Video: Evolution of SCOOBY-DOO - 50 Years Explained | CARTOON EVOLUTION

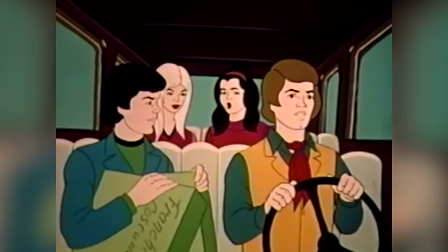743s
This was a huge score for CBS and Hanna-Barbera who ran the show opposite Filmation's own mystery series, The Hardy Boys.
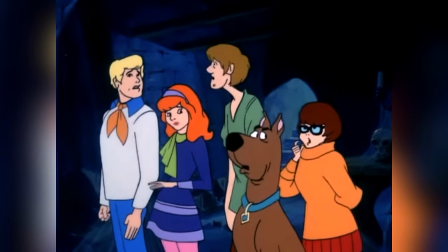751s
The series would use Silverman's original premise of teens solving mysteries in haunted houses and place it in a simple comedic formula where every episode the
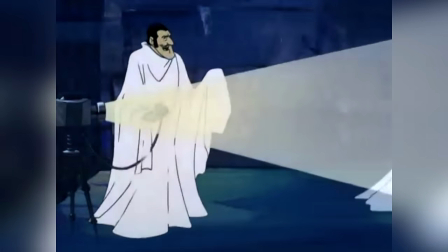759s
paranormal threats and high stakes would feel real but ultimately be uncovered as elaborate hoaxes set up by small-time creams in costume.
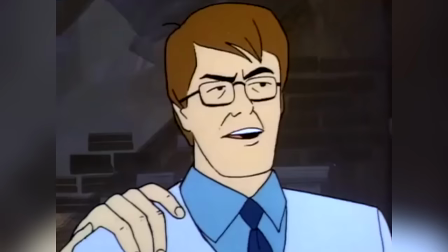767s
They would be unmasked and deliver a variant on the classic line.
And it would have been mine if it hadn't been to those meddling kids.
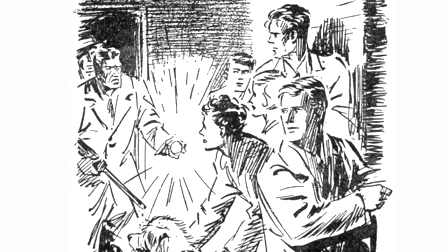774s
Again these are similar to Blyton's Famous Five where many supernatural mysteries were revealed to be ruses by story's end.
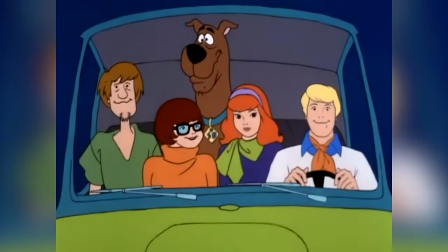781s
The characters were each given recognizable personality traits which fed into the shows comedic nature.
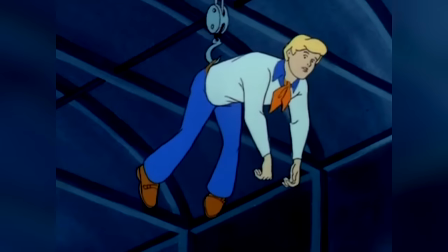787s
Fred was positioned as the brave strong-willed leader of the group who often gets in over his head, Velma the intelligent and analytical one,
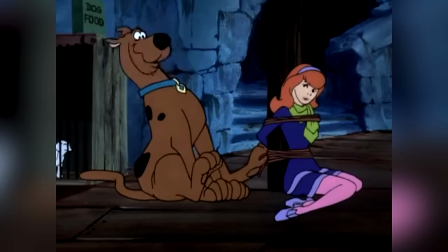795s
Daphne the danger-prone damsel in distress often finding herself kidnapped by the episode's villain,
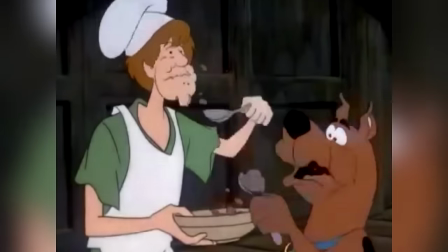800s
and Scooby and Shaggy the cowardly ones, more interested in finding their next meal than solving the mysteries.
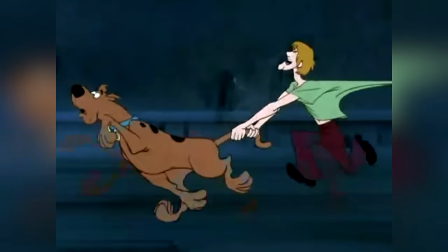806s
While Scooby wasn't usually presented as an anthropomorphic animal in the early series,
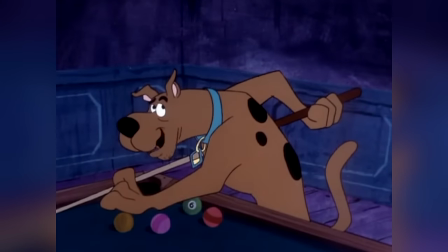811s
he was essentially a funny animal character with the ability to speak broken English.
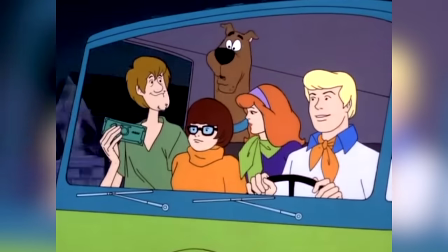816s
The series also made use of limited animation techniques in an effort to keep down budget and make episode production faster.
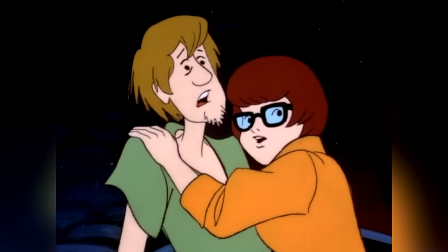823s
This included characters with little detail, especially noticeable on faces, and the use of held cells, still characters,
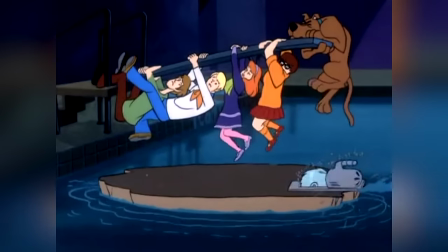831s
cycled movement, recycled animation, and fewer frames per second, resulting in a slightly jilted movement.
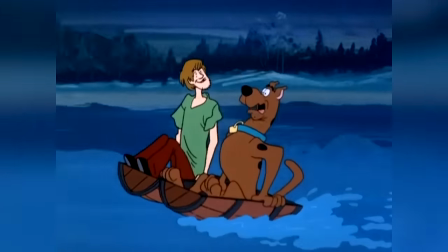838s
While limited animation is often disdained for its cheap look,
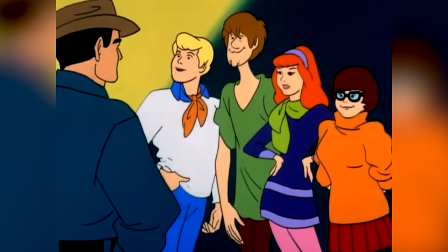842s
it was heavily utilized for Saturday morning cartoons and actually gave Scooby-Doo especially a suitable and recognizable aesthetic.
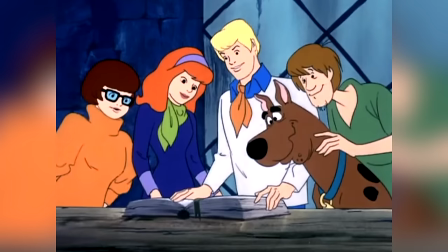850s
The series ran between 1969 and 1970 across two seasons for a total of 25 episodes and
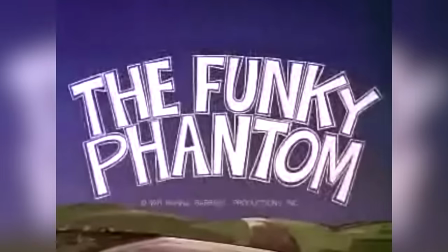856s
its popularity would spawn a plethora of similar teenage mystery series many of which were produced by Hanna-Barbera themselves.
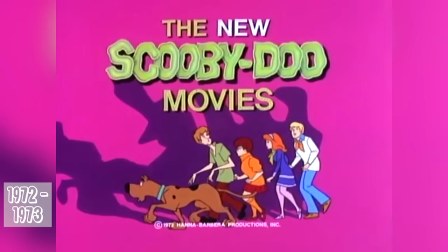863s
In 1972 CBS would reformat the series as the new scooby-doo movies while the character designs and the show's basic formula were kept
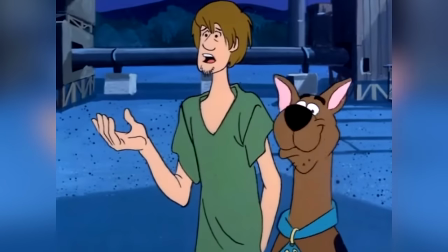872s
the same the episodes were lengthened from half an hour to an hour and aimed to offer more sophisticated plots and characters for the kids who grew up with the original
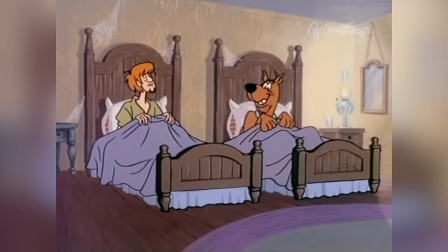880s
series even though they were only three years older by this point the roster of the team remained the same as well however each
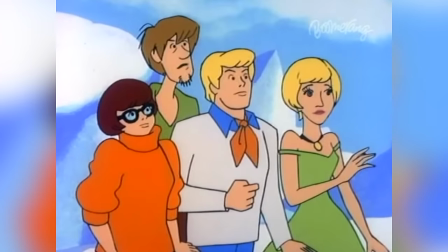887s
episode would see them joined by a celebrity guest star in most cases lending their voices to the animated version of themselves.
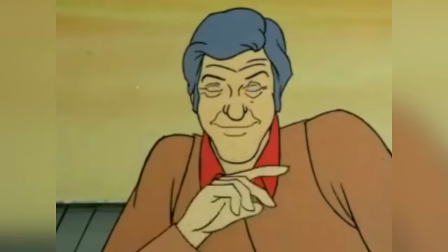894s
Guest stars on the series included the likes of Dick Van Dyke, Don Knotts, Sonny and Cher, and Mama Cass Elliot.
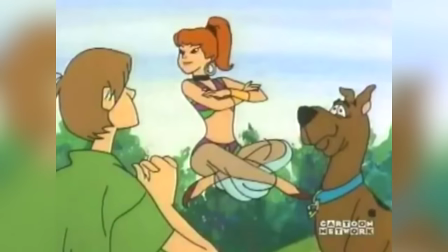901s
Additionally, a few fictional characters appeared on the show, including Batman and Robin and the Addams Family,
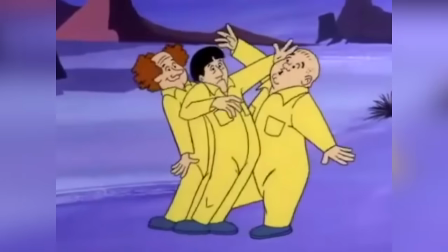907s
while some deceased guest stars were voiced by imitators, including The Three Stooges and Laurel and Hardy.
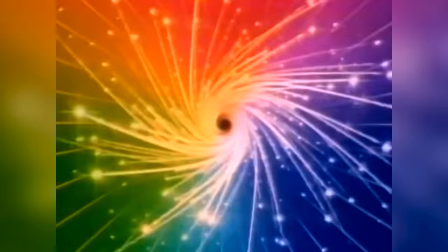913s
The show ran for 25 episodes, coming to an end in 1973. In 1976, new Scooby-Doo cartoons would once again hit the small screen,
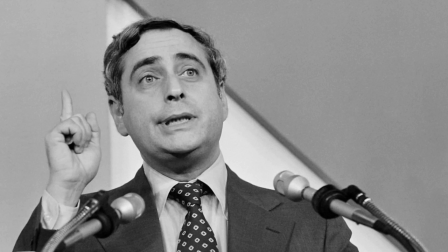922s
But this time on the ABC network where Silverman was now working as president alongside Ruby and
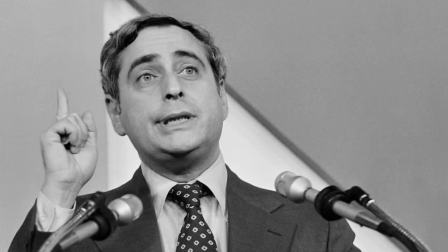928s
Spears as supervisors of the Saturday morning lineup the series underwent various title changes between
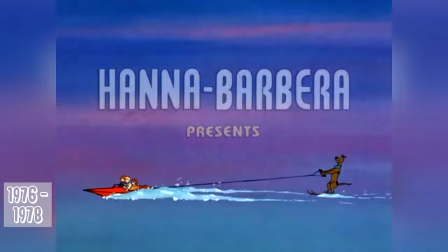933s
its 1976 and 1978 run including Scooby-Doo Dino Mutt
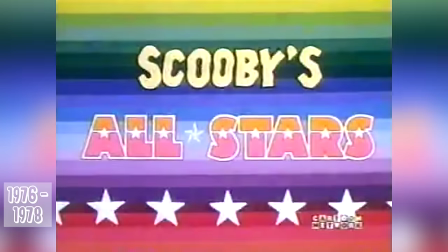938s
Hour Scooby's All-Star Laugh Olympics and Scooby's All-Stars depending on the cartoon block it was placed in
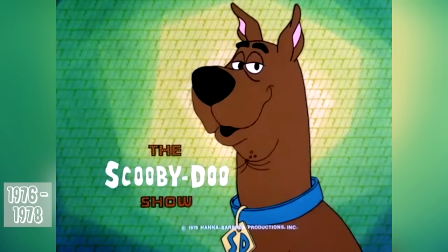945s
and the cartoons it was played alongside the umbrella title for these episodes however was at the Scooby-Doo show.
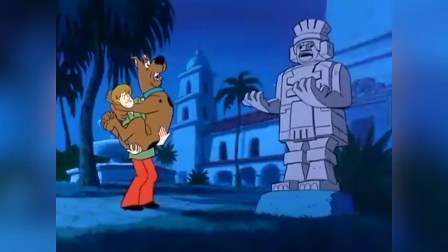951s
The title it would retain when the cartoons were screened individually in reruns and in syndication.
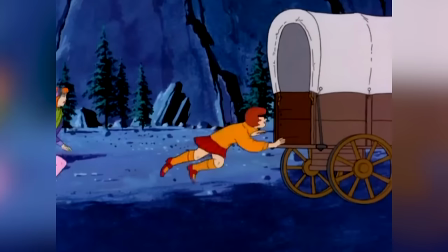956s
Some of these episodes were even later repurposed in 1978 as a de facto third season of Scooby-Doo Where Are You?
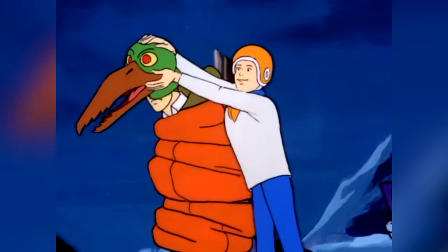964s
The cartoons returned to their original half-hour format and retained the classic haunted house hoax mystery formula.
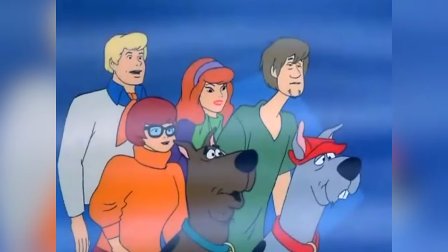970s
The characters all retained their original designs while a new character was added to the roster, Scooby's cousin Scooby-Dum.